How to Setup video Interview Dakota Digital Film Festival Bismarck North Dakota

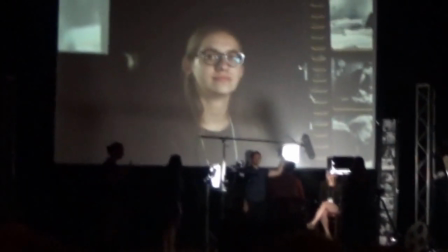(19:37)
we go so now and obviously these could be adjusted a lot more but we won't fiddle with the lights for too long on stage here to save time so
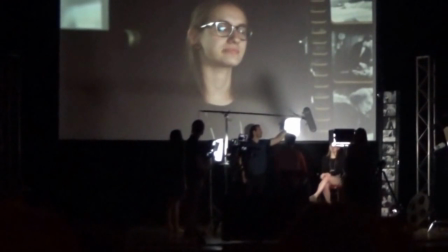(19:46)
we'll have you look at the interviewer now if we turn this on and off you can sort of see that on the screen how
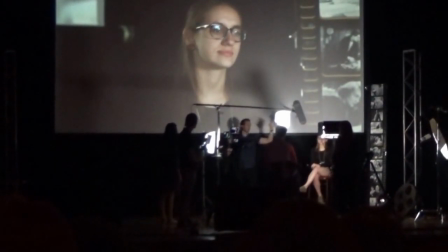(19:54)
much of a difference that makes it kind of lights up her shoulder right here and brings some light
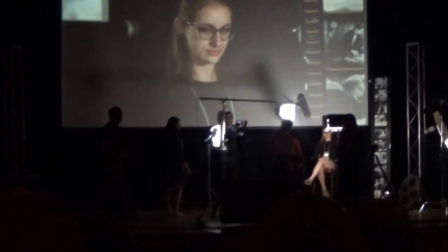(19:59)
to the back of her head and it doesn't let her sink off just into kind of oblivion
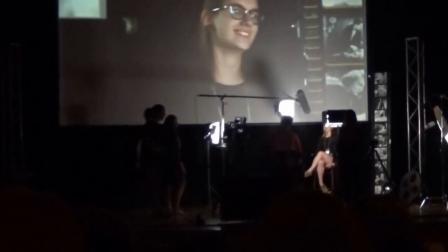(20:04)
now the next example
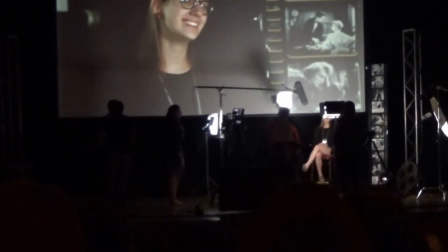(20:08)
with the boom I'm sure everyone's pretty familiar with booms you've always seen them
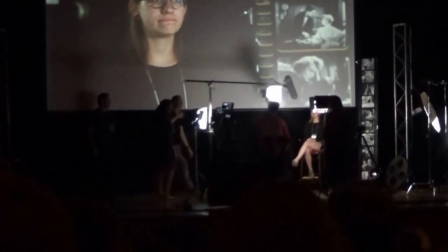(20:13)
in TV shows them bouncing into camera shots everything like that now in our case we always like to use a c-stand and now
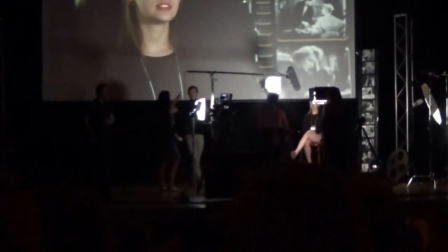(20:21)
that's not going to be the case with everything but obviously you're gonna want the boom as close as you can without getting in the camera.
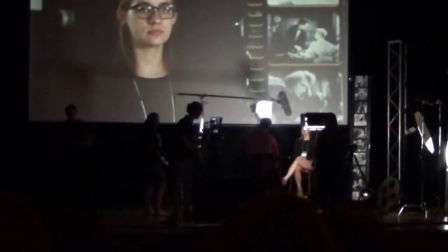(20:29)
It's a pretty obvious, you don't want that in the camera. And the other thing that we choose to do is we choose to use a C-Stand because it's less distracting too.
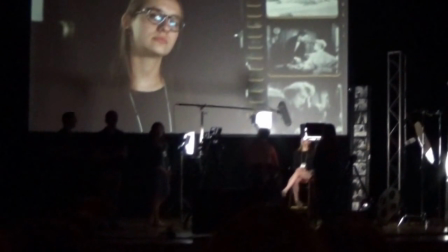(20:39)
A lot of times you see people, even if you have a person holding the boom mic, there's going to be a little bit of movement and if you have something moving up and down in front of a person while they're being interviewed,
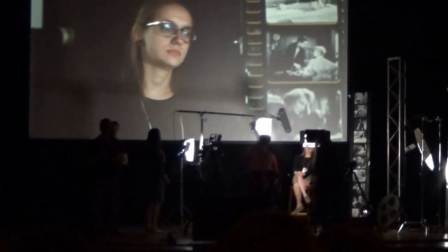(20:48)
it's not exactly the most comfortable thing.
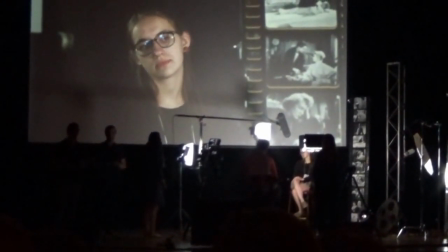(20:50)
It makes you feel, someone that's not comfortable being in front of a camera is going feel a little bit uncomfortable so so another thing to point out that's
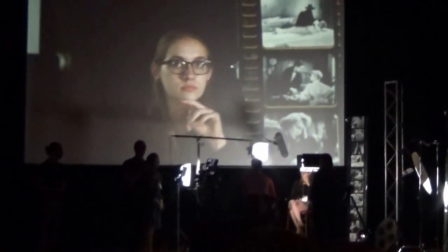(20:57)
unique to who our interviewee is right now is if you notice on our glasses there's a glare and we won't take the time right now
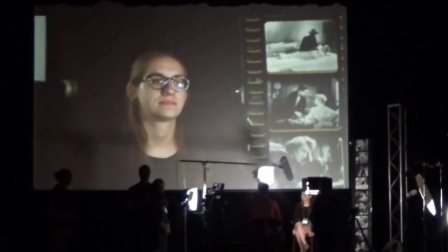(21:05)
but a lot of times you can get that glare away and you can pull that away by just moving the lights in a few different directions or lifting them
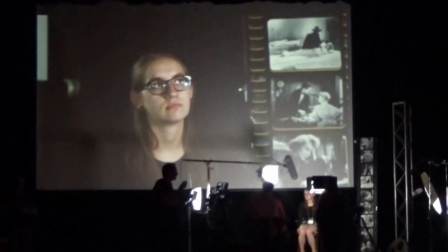(21:12)
up just a few inches or lifting them down and when she's looking and you want to make sure that's all set up looking at
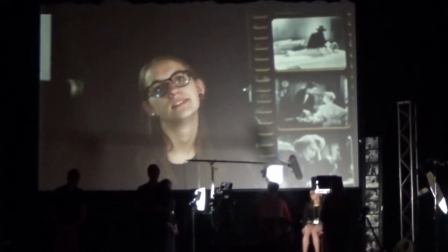(21:19)
the interviewers so that's another thing to take into consideration that there's not a super harsh glare on somebody's glasses.
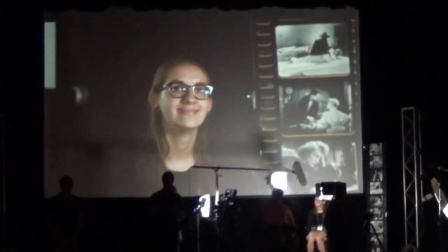(21:25)
You want to be able to see their eyes while they're being interviewed.
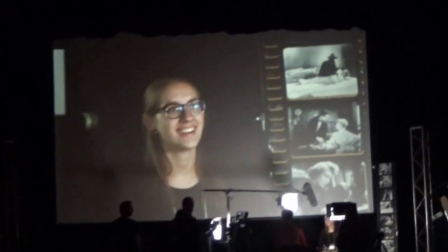(21:30)
Okay so we're going to move to the camera composition and cameras so if you want to be on this
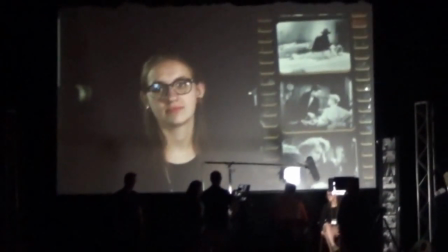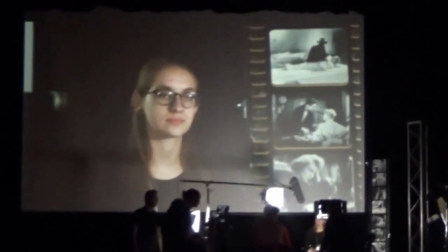(21:44)
And then if you want to come over here, there's not a bunch to do, but I'll have you just man the A camera.
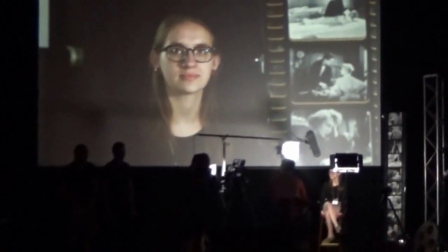(21:50)
Woman, the A camera. Yes. Okay, so with camera composition, did we touch on 180 degree rule?
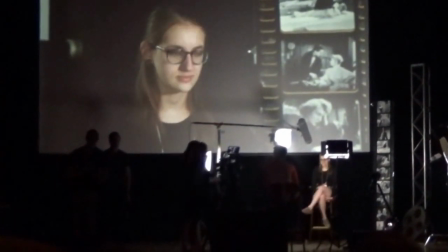(21:59)
No, we haven't yet. I don't think we touched on 180 degree rule. And this is a super... Back to the PowerPoint really quick.
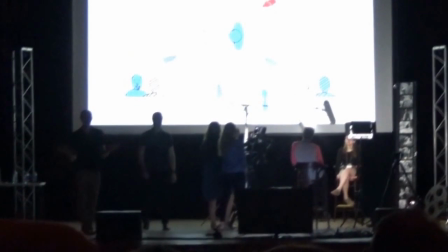(22:07)
So, 180 degree rule, how many have heard of this? By chance. Okay, so we got a few.
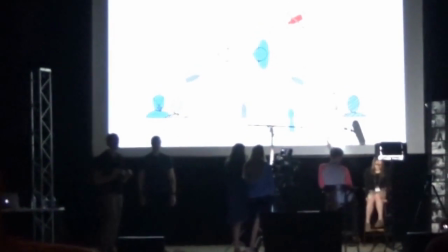(22:12)
That's really good. Now, this is super important when you're shooting with two cameras, and it pertains to a lot of things.
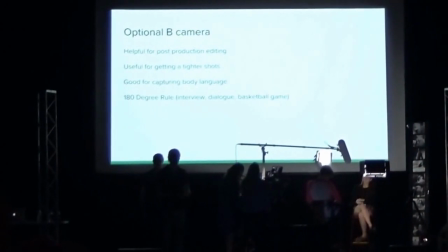(22:18)
It pertains to dialogue in films, it pertains to interviews, it pertains to basketball games and sports.
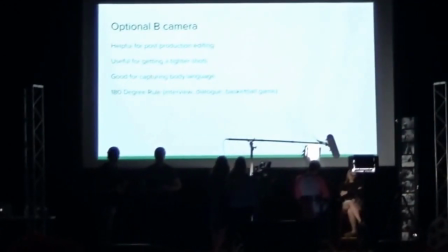(22:24)
And what this does is, could we get split screen both cameras up here once?
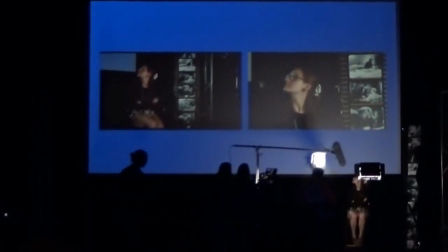(22:33)
Okay, so right now, as you can tell, looking at the frame, we have two cameras, obviously we have A and B,
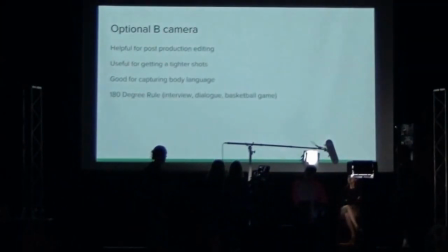(22:38)
and the interviewee is looking off to the right of the frame, which is good.
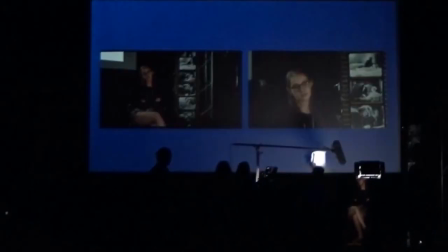(22:43)
So when you're editing that every time you cut from a camera to B camera to a camera
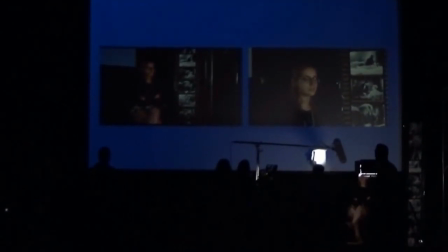(22:48)
You'll be getting the person looking off in the same direction You know get the sense that they're talking to the same person so now I'll see you can see she's looking off the right side on On both of them, so what you don't want to do is we'll show it right here.
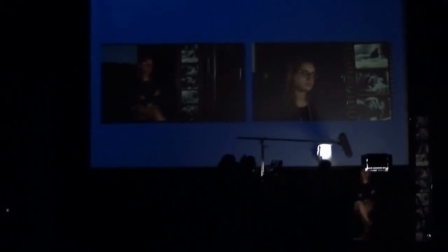(23:04)
We'll have Caleb Grab camera B and this would be breaking the 180 degree rule is is right here,
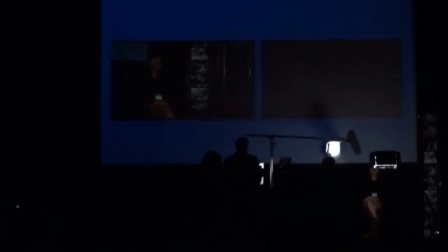(23:11)
imagine there's a line, you can see it in that picture, in that video or the picture that we had up there before.
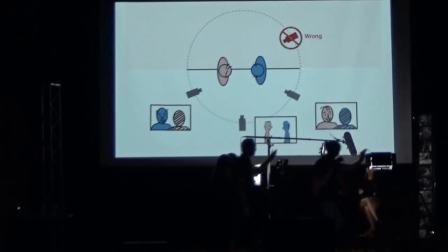(23:19)
You don't want to cross that imaginary line, and that imaginary line starts where the interviewer is.
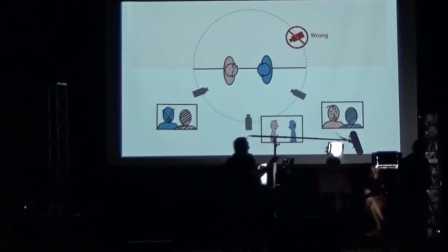(23:25)
And if we switch, once we switch back to the split screen,
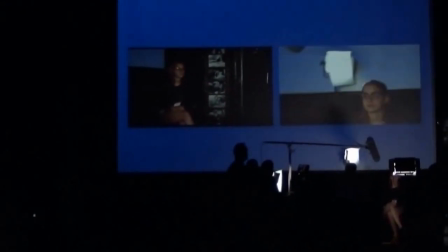(23:29)
you'll see that in one camera she is, We can move that light, normally.
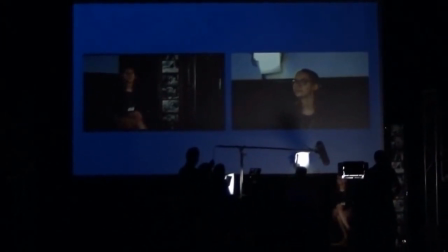(23:35)
Well, you would shoot like this, but. In one camera, she is looking off to the right. And in the other camera, she's looking off to the left.
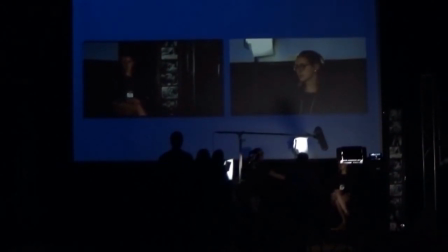(23:43)
So, it can be really confusing to know who she's actually talking to, or who they're talking to, where their interviewer is, and it just is going to pull them away.
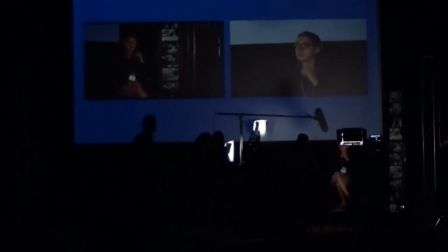(23:52)
Like, one more thing to pull them away from the actual interview. So, now, we'll show you a few examples of side profile. You want to grab B and move it? Yeah, so the great thing about the 180 pre-rule is you can start right at that interviewer and go all the way around to get Right
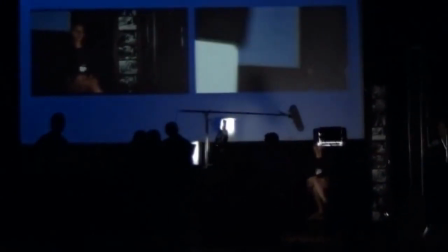(24:11)
behind her get a side profile and it still works because she's still looking on to the same side She's still looking off to the left side of
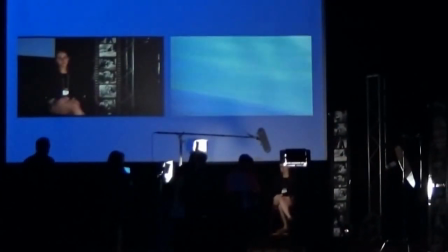(24:19)
the frame Try So
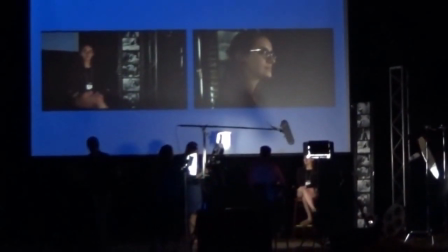(24:28)
Now as you can tell and you can get really creative with the B camera the great thing about a B camera And not that you're always going to have one when you're shooting.
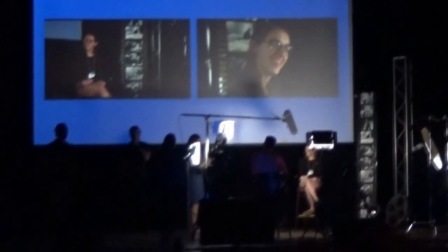(24:37)
But when you have them, like Keenan said, you can get side profiles, you can get hand movement shots. They're really great for editing.
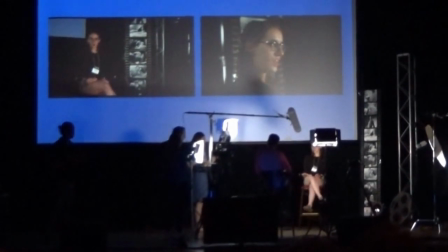(24:42)
You can punch in and get a lot tighter shots from the interview and
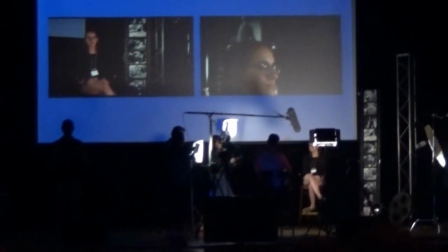(24:47)
the interviewee is getting really emotional or intense parts of the interview.
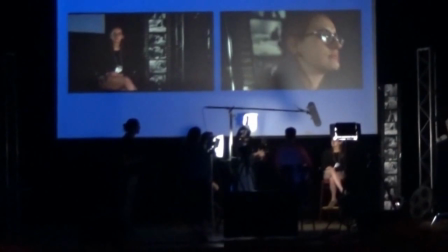(24:52)
So it can be really useful and helpful for that. Just like she's doing getting a tight shot.
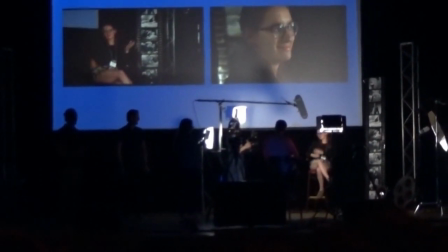(24:57)
So that kind of explains 180 degree rule where even though we're doing a side profile shot, she's looking off to the right in both shots and that's exactly what you want.
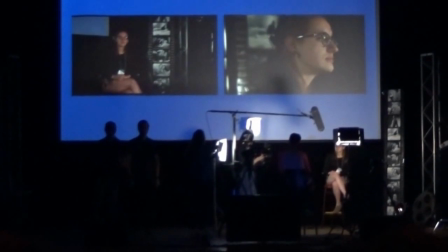(25:06)
And like I said, this pertains to basketball, it pertains to sports and dialogues because with basketball for instance, if you have cameras breaking that 180 degree rule,
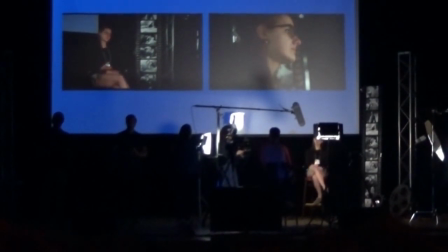(25:16)
one shot you have A team running down the court going left and then if you switch to a shot on the opposite side,
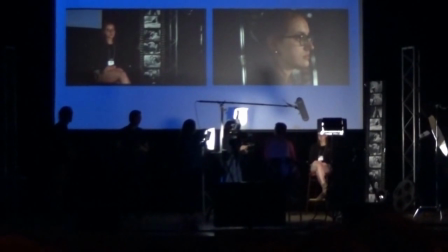(25:22)
you can have B team running in the exact same direction and just get disorientated so. So, and the last thing is the V camera, as you kind of saw there,
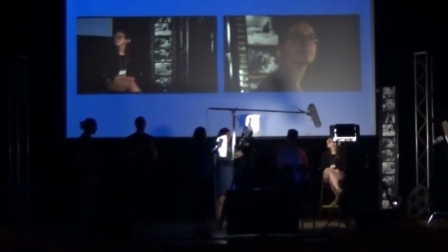(25:31)
the V camera can really pick up a lot of body language and a lot of things that she's expressing through her face or facial expressions or things with her hands.
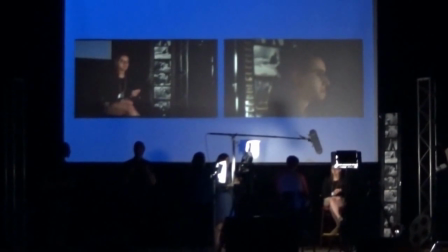(25:40)
A little more detail shots that the A camera can't pick up because it's a little bit wider.
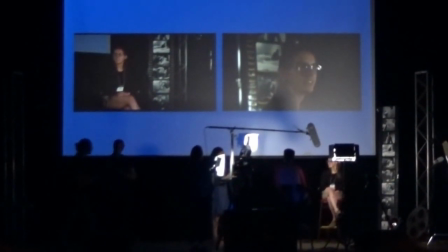(25:46)
So, and one last thing we'll do.
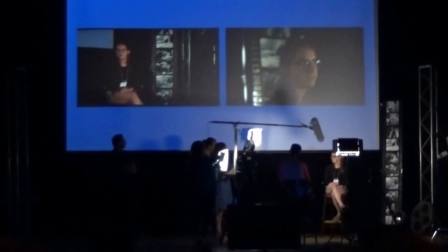(25:50)
Now, you can't see directly, but I'll have you scoot just a hair this way for me once.
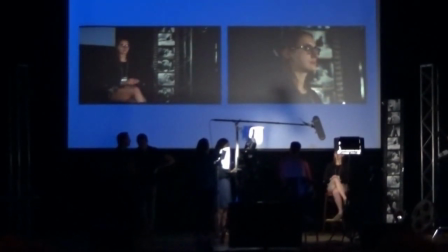(26:00)
Now, if you see the composition right now, you can kind of see that there's a C-stand and then there's a film strip in the background.
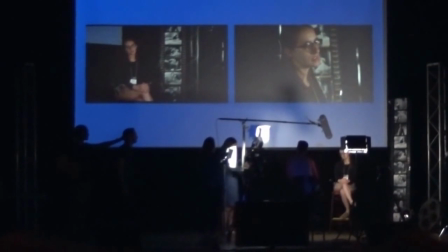(26:06)
And this isn't a bad scenario, but if that film strip wasn't there and it was just the chrome C-stand in the back,
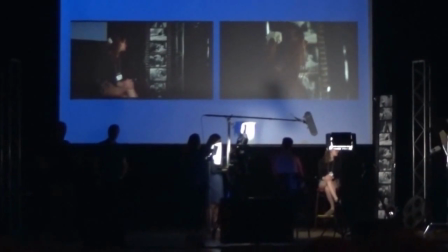(26:14)
that would be an example of what we're talking about where something's coming out of their head,
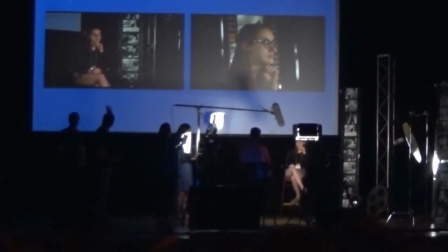(26:17)
it's really distracting. and you just want to avoid that where a camera we don't have that it's just her on the black canvas you can have objects in the background
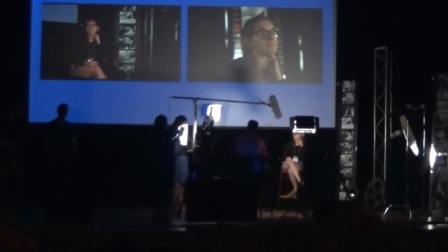(26:25)
but when it's a sticking out like a sore thumb and that's not something you want so so all right that concludes part one
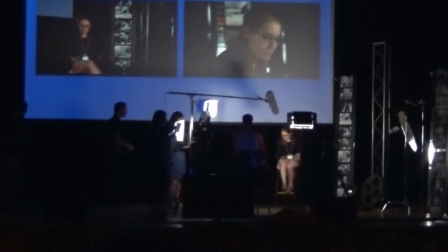(26:34)
so give it up for all of our volunteers and
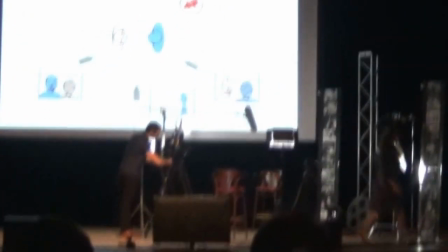now we're going to move on to the second part the interview itself with the interviewee So this is a part that we take really seriously that we really like to kind of go above and beyond because this is another part that really is a make or break for your interview. And we've gotten good at it just through doing lots and lots of interviews. And we get better every time that we do one. So practice definitely helps us get better. So the first thing is prep. Now we always take it pretty seriously when we don't want someone to sit in on the camera. and be where they're supposed to be for the interview.
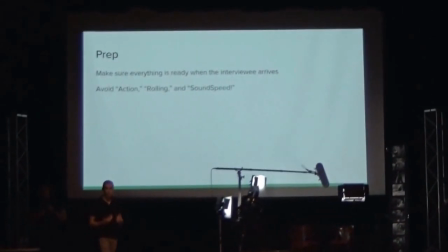(27:29)
If we haven't set up lights, if we haven't set up audio or camera or any of that stuff, we want to have that stuff prepared beforehand.
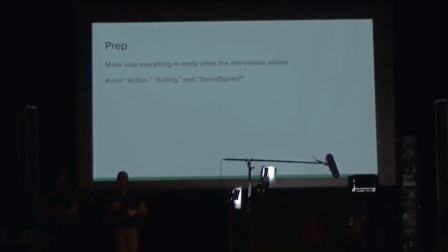(27:34)
Because if you set someone in there, the interviewee, and all of a sudden you're fiddling with lights and setting up stuff and testing all that stuff, it's going to make them more nervous.
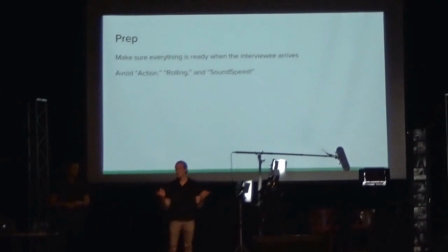(27:43)
Because oftentimes, like Keenan said and we've said multiple times, when you're doing an interview,
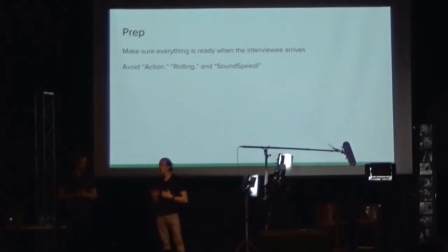(27:47)
you're trying to get a really authentic reaction and you want to get real with the person.